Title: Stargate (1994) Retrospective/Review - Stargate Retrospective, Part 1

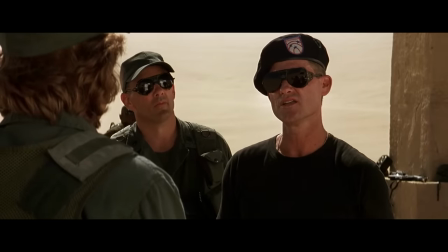O'Neill ends up relegated to just being sad and stoic throughout most of the film, and as a result,
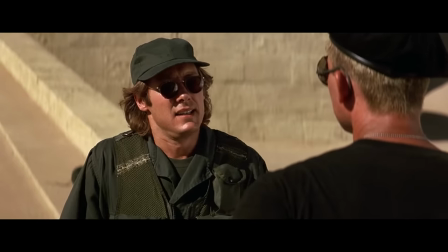Russell is unable to match James Spader's energy as Daniel Jackson.
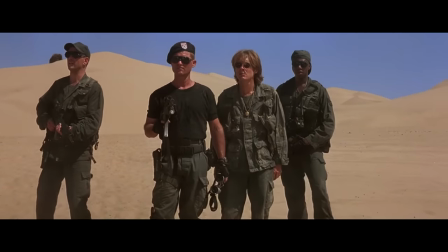Spader's performance and the writing for his character feel much more in line with the adventurous spirit of the story.
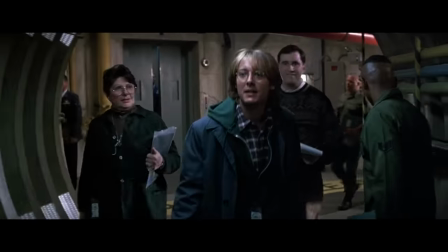It's also worth noting how Jackson departs from his usual archetype. He's intelligent and nerdy, but he's not awkward or bumbling.
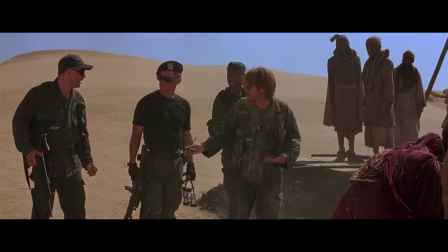Spader's natural gravitas and charisma in the role lends Daniel Jackson an atypical confidence and bravery,
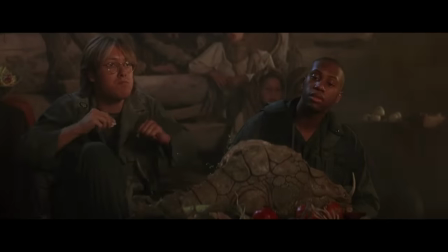which makes him much more entertaining to watch than Kurt Russell's O'Neill.
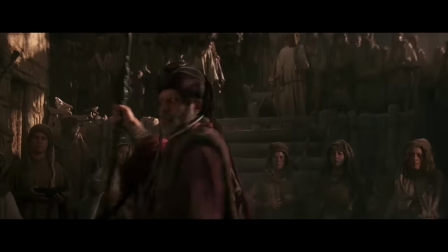Other cast members worth highlighting are Erika Vary as Cassif, and Alexis Cruz as Skara.
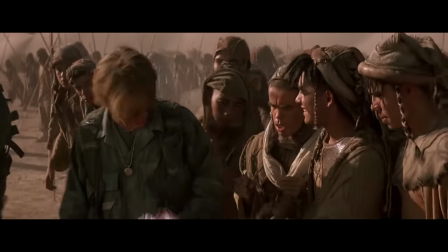Like Spader, these two bring enough charisma to their roles to compensate for the thin writing of their characters, and are likable enough to root for.
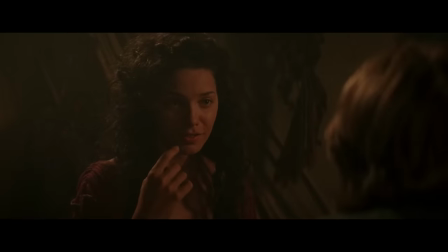As earnest as Millie Avital is as Shaori,
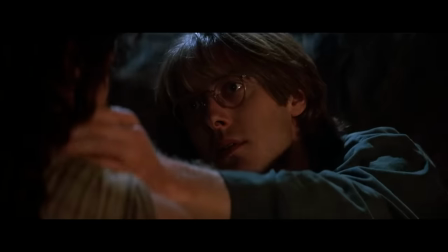she also isn't given much on the page to work with, and the romance between Shaori and Jackson feels severely underwritten.
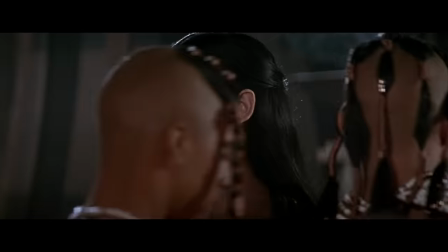However, it's Jay Davidson as Ra who steals the show from the rest of the cast. Davidson's background as a model clearly helped his villainous performance as Ra.
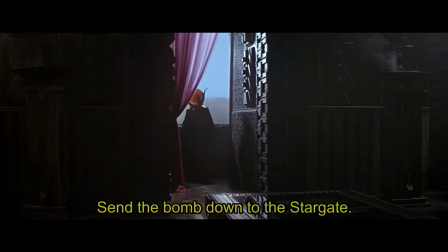He wears Ra's plethora of luxurious costumes and accoutrements with striking poise and arrogance.
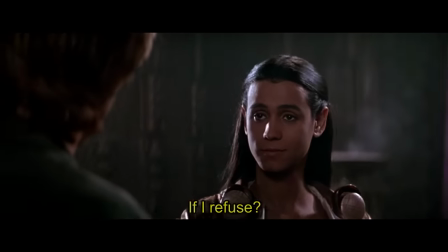Combined with the distorted voice and occasionally glowing eyes,
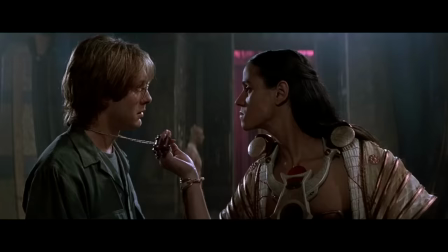the film succeeds in conveying Ra's great age, alienness and power despite being played by such a young actor. Ra is reason enough to watch the film as his character is not only at the centre of
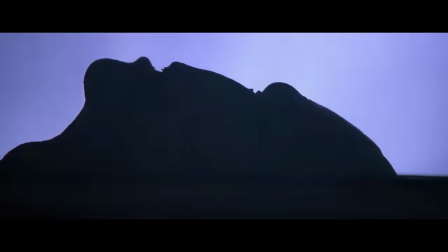the most striking design work but also the most interesting concepts and ideas.
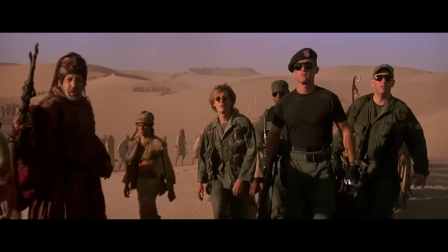And that's where Stargate's true strength lies, not in the story it tells but in the world it explores.
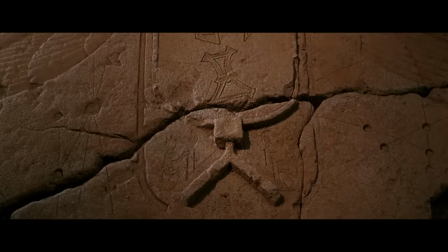There's a terrific atmosphere of mystery and wonder which immerses the entire movie from start to finish.
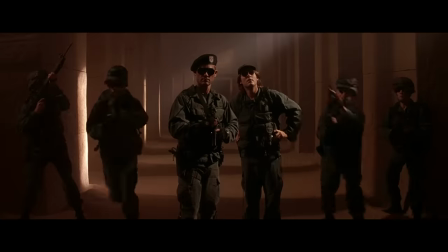Although the second act does slow to a crawl in its later half, the initial exploration of this world is given a huge amount of room to breathe.
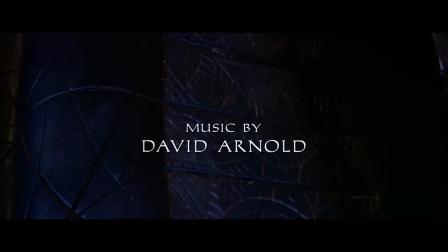The coalescence of this adventurous spirit is due in large part to David Arnold's outstanding musical score.
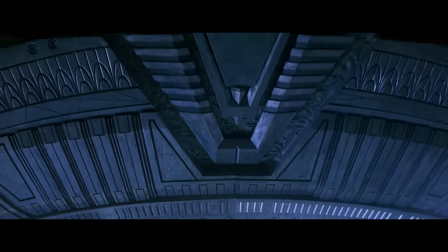The main theme is instantly as iconic to sci-fi fans as John Williams, Star Wars or Jerry Goldsmith's Star Trek.
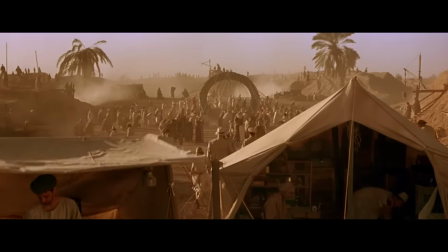It simultaneously evokes the otherworldly and the ancient, exemplifying the genre while also being unmistakably Stargate.
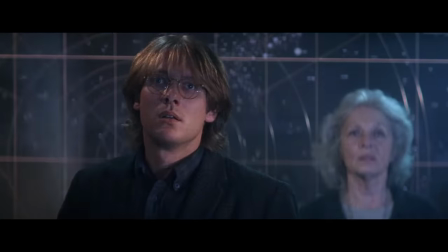The choral motifs surrounding the Stargate itself convey such a sense of awe and wonder,
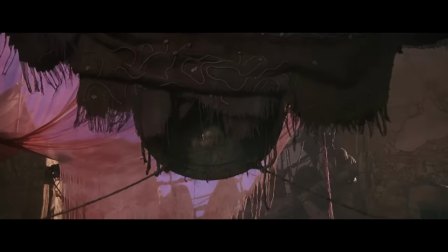whereas Ra's music is just as terrifying as the Stargate motif is wondrous.
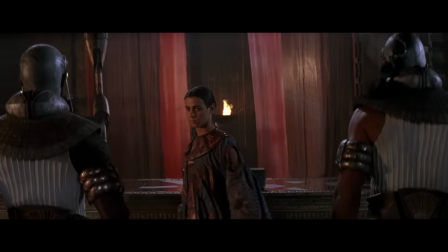Short, sharp bursts of high strings convey the insidiousness of the alien parasite, while the lower brass embodies the villain's sense of power.
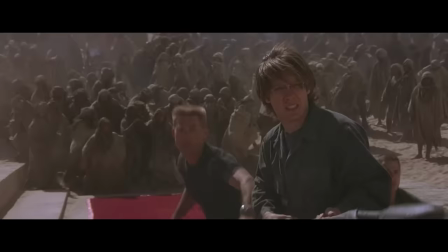But outside these recurring motifs, Arnold's score is utterly captivating in the action cues,
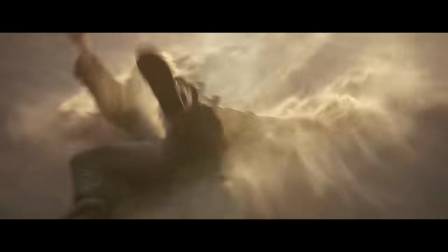running the gambit of whimsical adventure to desperate battle and triumphant victory.
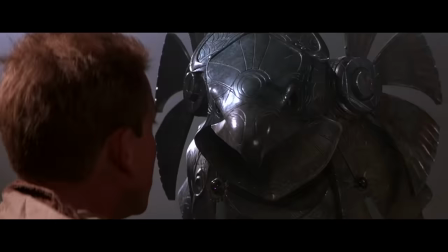Indeed, the final act of Stargate is where the film comes alive.
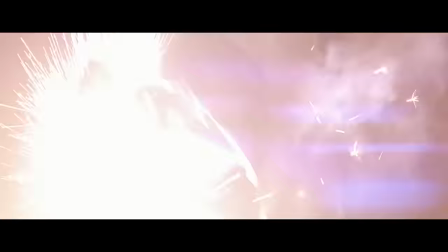Much of the second act is unfortunately quite dull, but by the time our characters charge in for the final battle, the film finally starts firing on all cylinders.
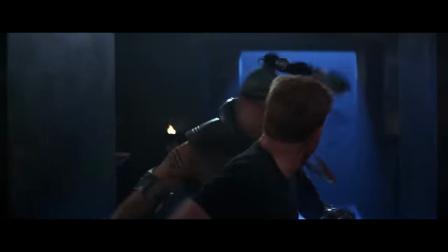A spectacular ground-to-air battle, an old-fashioned punch-up between O'Neill and Anubis where Kurt Russell finally gets to flex his action hero charisma,
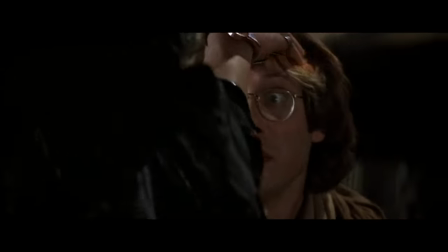and a tense standoff between Jackson and Ra.
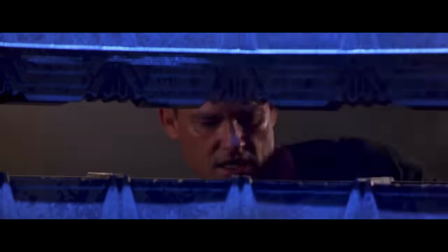It's all propelled wonderfully by Arnold's music, and climaxes in some clever gags to defeat Anubis and Ra by using their advanced technology against them.
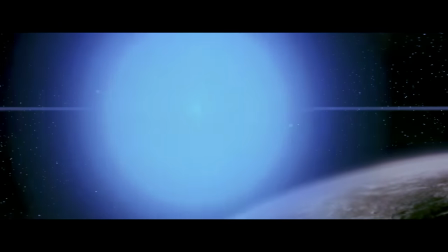It's just a shame the movie ends just as it gets going.
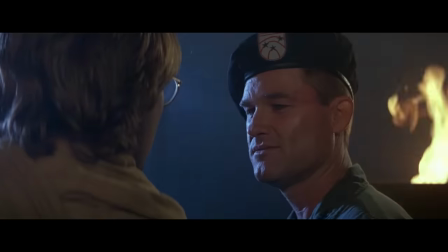Though it ends abruptly, it at least ends on a high, and manages to leave the audience with a palpable sense of wonder.
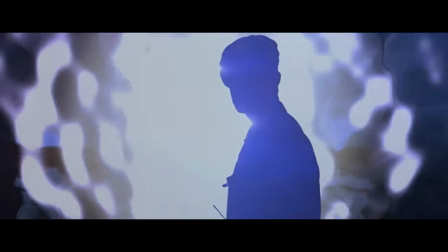The sense that we've only seen a tiny glimpse of a vast universe of adventure which still awaits us beyond the Stargate.
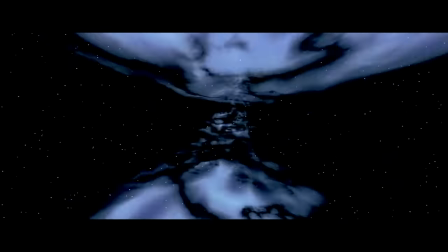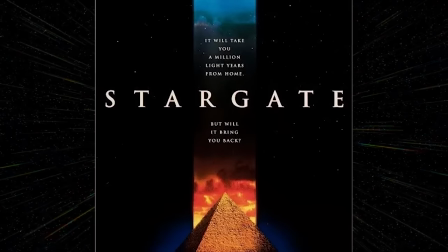Upon release, Stargate received rather mixed reviews from critics.
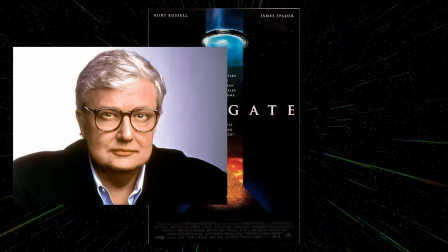Roger Ebert in particular hated the film, while others praised it as a piece of pulpy popcorn entertainment.
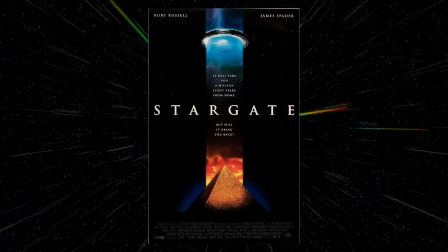Audiences on the other hand, seemed to enjoy it a lot more.
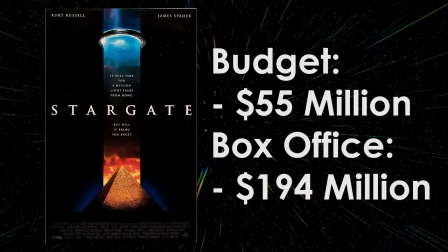Stargate became the sleeper hit of 1994, grossing $196 million worldwide against a budget of $55 million.